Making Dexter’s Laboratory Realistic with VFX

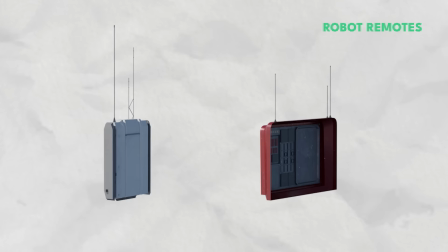514s
I just loosely attach those controls to the hands with some subtle movements to sort of look like they're controlling something with them,
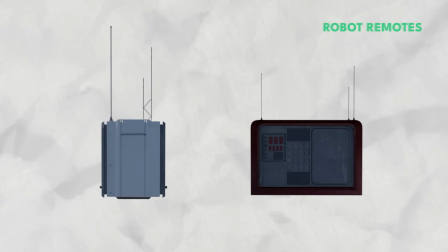521s
but you can never actually see them pressing any buttons or anything because their hands don't really move.
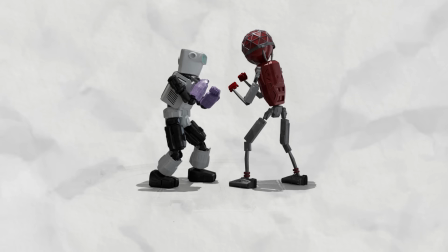526s
For the robots, I had a fair bit of trouble with the animation for a few different reasons.
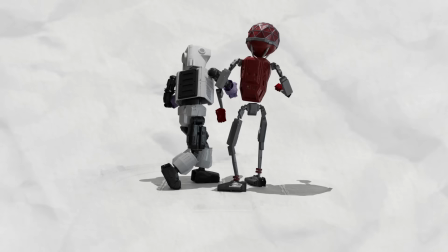531s
The first was being a bit too ambitious and wanting it to be a really over-the-top fight with crazy moves and flips and part of the walls exploding and blowing up,
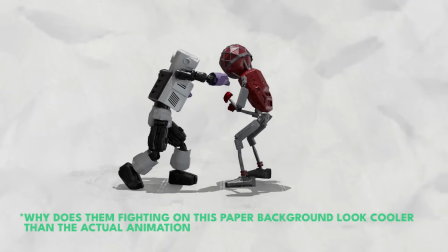539s
which I did a few attempts of, but it was just not getting where I wanted it to.
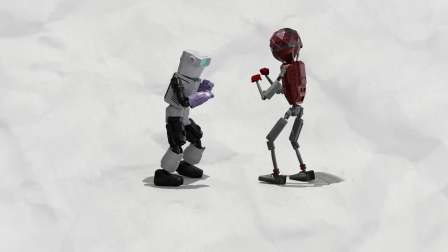544s
Making it loop was proving to be a bit of an issue, and the render times would have taken weeks.
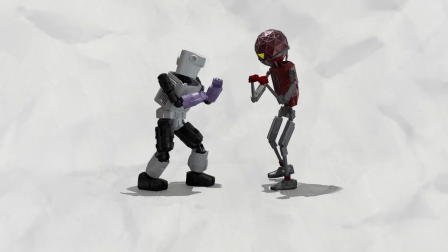550s
For the fight moves, I combined a bunch of different parts in Real Illusion's iClone and just built out a few different sequences.
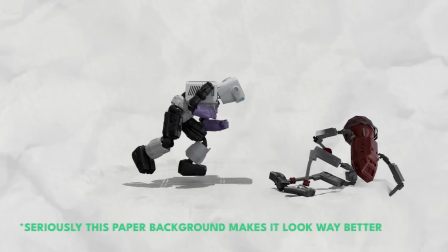556s
There's actually 3 fight sequences that all reset to this same starting position. I did this so that any fight move can be repeated over and over pretty seamlessly,
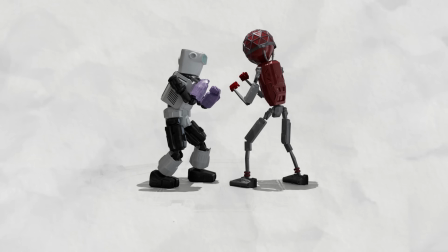565s
but I can also put them together in any combination and make a continuous, much longer fight.
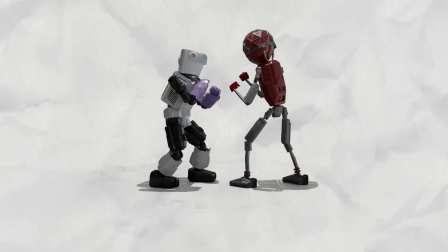570s
Like with almost all of my projects, I ended up with a few problems, fixed them, rendered it out again,
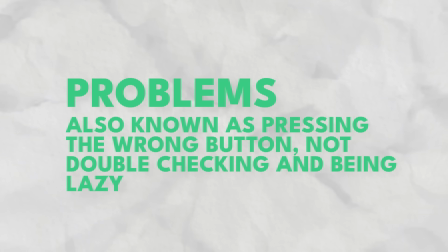576s
found some more problems, so I fixed them and rendered it out again, and then I found some more problems,
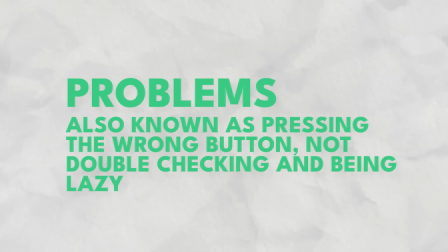581s
so I fixed them and rendered it out again, only to find some more problems.
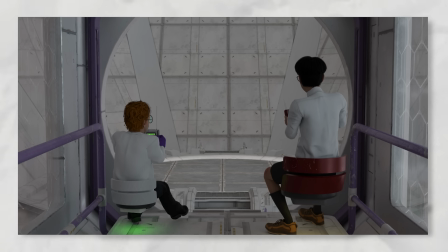587s
Anyway, I eventually got there with this scene, or close enough anyway. It was helped massively by adding this screen effect in between the foreground and the background, and having text show up.
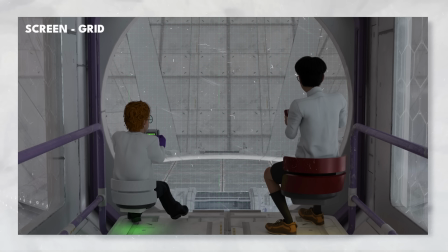597s
This mostly happens at some of the parts I'm not too happy with to cover up some of the issues.
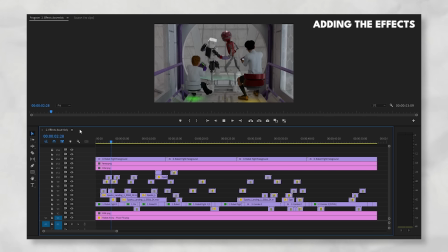608s
I spent quite a while adding the 2D elements onto the scene, like the sparks, scratches, some smoke here and there, and a few random things like this small section where there's a sort of Iron Man blast.
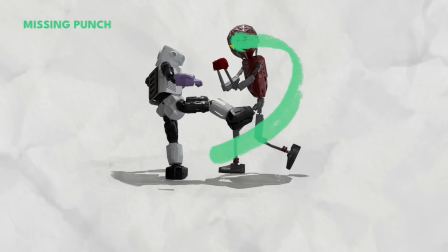623s
Here I had a punch that I'd made way too far apart in the build, so thought of this as a way to hide it.
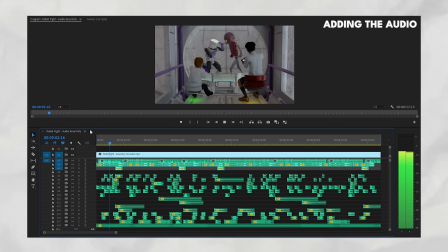629s
Then I added in lots of robot and destruction noises, Mandark and Dexter sort of grunting while they're pushing buttons, noises for the screen, and it was good to go.
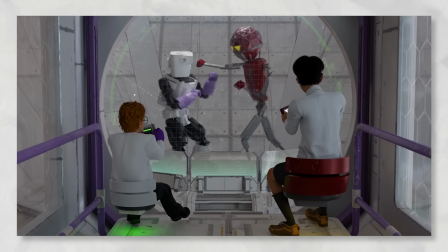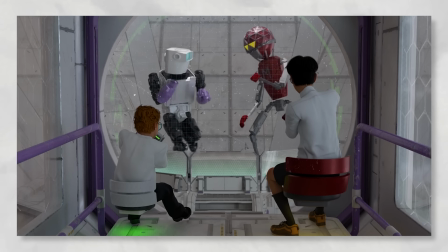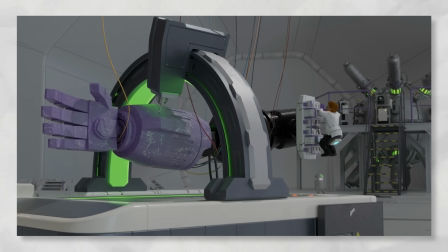652s
I applied those same techniques and ideas to the last animated loop, which is Dexter working on the Robo Dexter 2000.
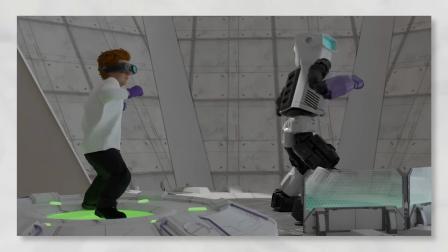660s
Overall, this was a really fun project to put together that ended up being way more work than I anticipated, but I'm pretty happy with how everything ended up.
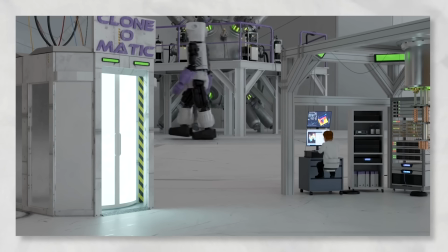668s
If you've got any questions, put them in the comments below and I'll do my best to answer them. Although, like I said, I feel like I barely know what I'm talking about.
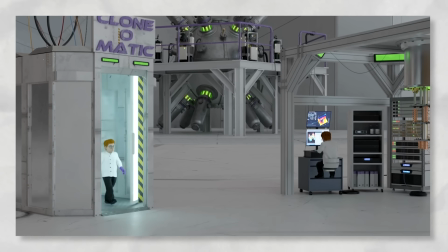675s
And for more projects like Realistic Dexter's Lab and breakdowns like this, be sure to like and subscribe.